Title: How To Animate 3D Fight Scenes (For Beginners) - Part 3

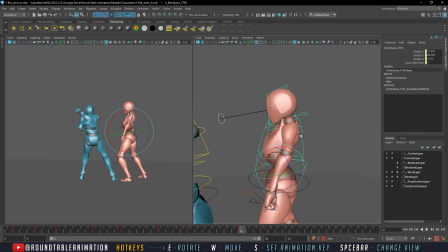(40:41)
And even though this may not be necessarily a main pose,
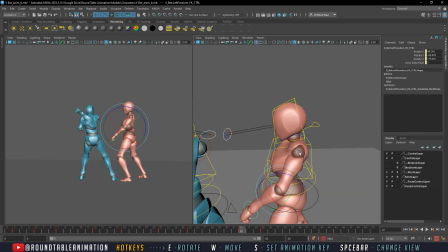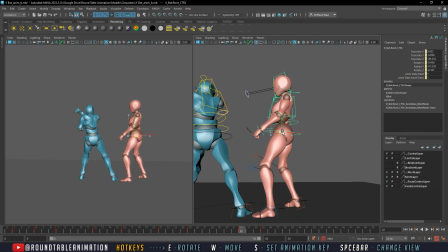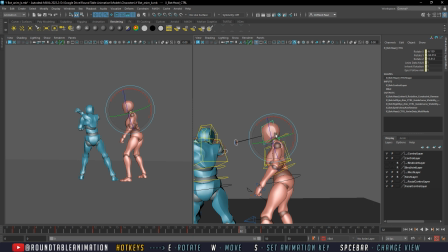a little bit turned so the momentum kind of keeps the same, and let's have our arms up.
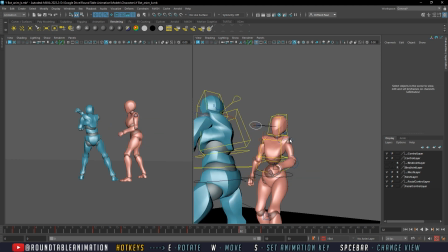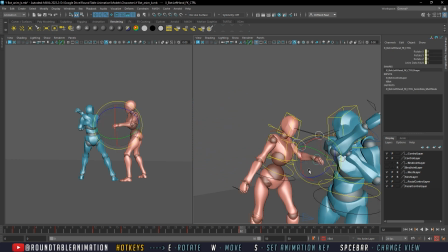(41:31)
as if we're in the middle of deciding what we're gonna do.
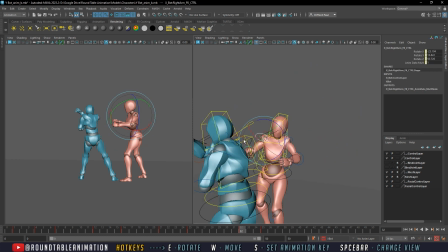(41:37)
You know, what is the move? How are we gonna go ahead and embrace this move that's about to happen?
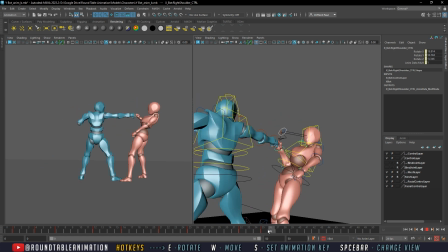(41:52)
I got how that works.
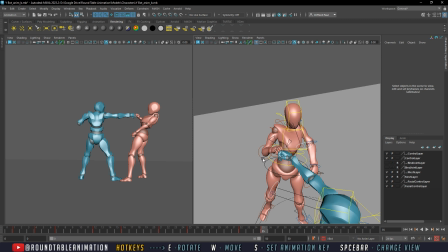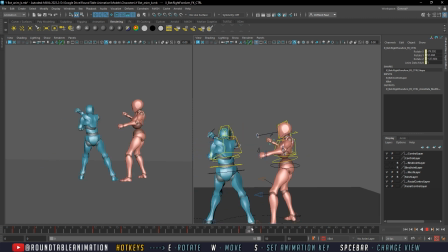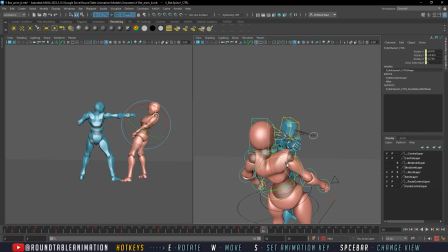(42:20)
Let's get the silhouette here. And I'm working on two poses at the same time, but they're kind of in tandem with each other.
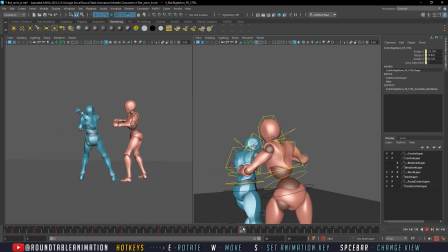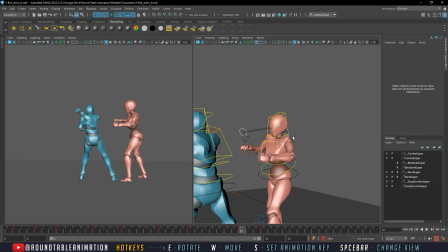(42:34)
It's in our right pose.
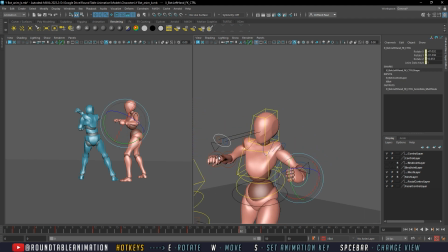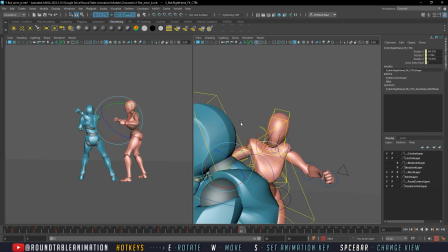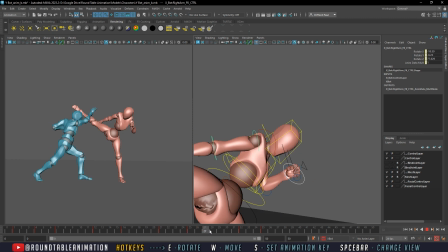(42:52)
I think that's better.
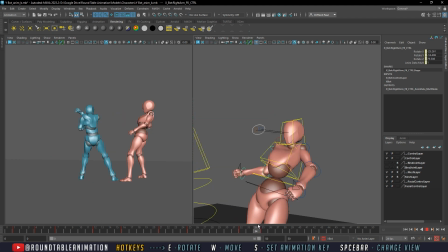Well, I'll be honest, I do not know why this is not setting.
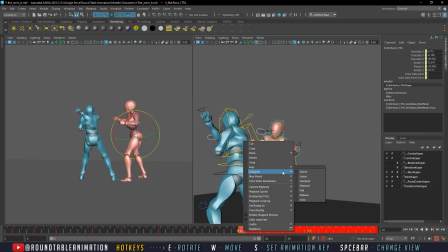(43:12)
If I drag, and I'll give that a shot.
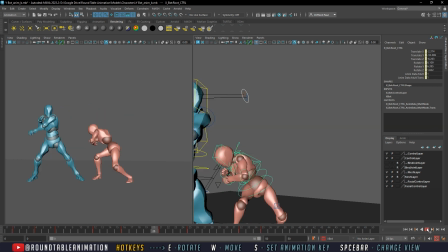Okay, so now we'll do the block, call it a Dragon Ball Z block.
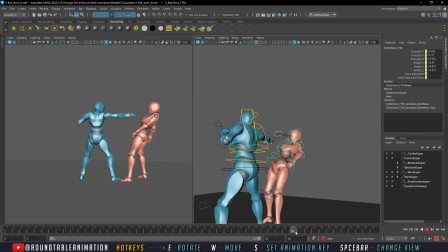(43:36)
This pose is going to be the same. His middle pose is going to be the same, but maybe just step backwards a little bit more. So something like this. So instead of it being here,
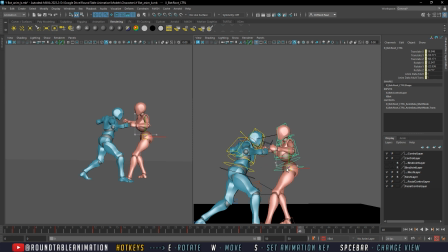(43:54)
we're going to step back a little more. We'll bring this foot back.
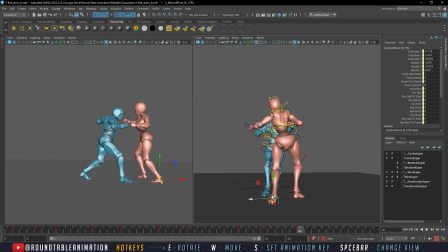(44:00)
So now we're walking. Let's open up our
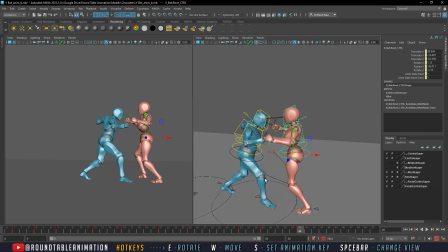(44:09)
waist here, just to kind of get a little bit more, because now we're a little bit more in control this time, instead of being outside of control.
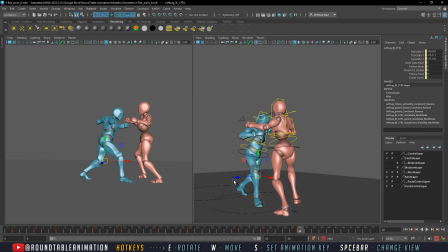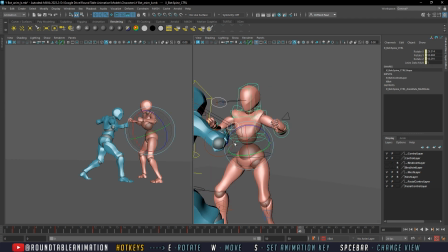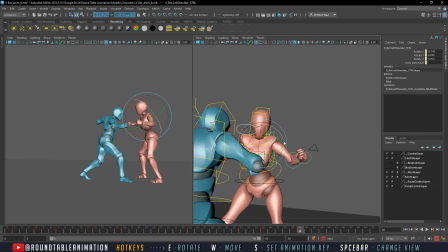(44:45)
And then we're going to make this a bit more exaggerated.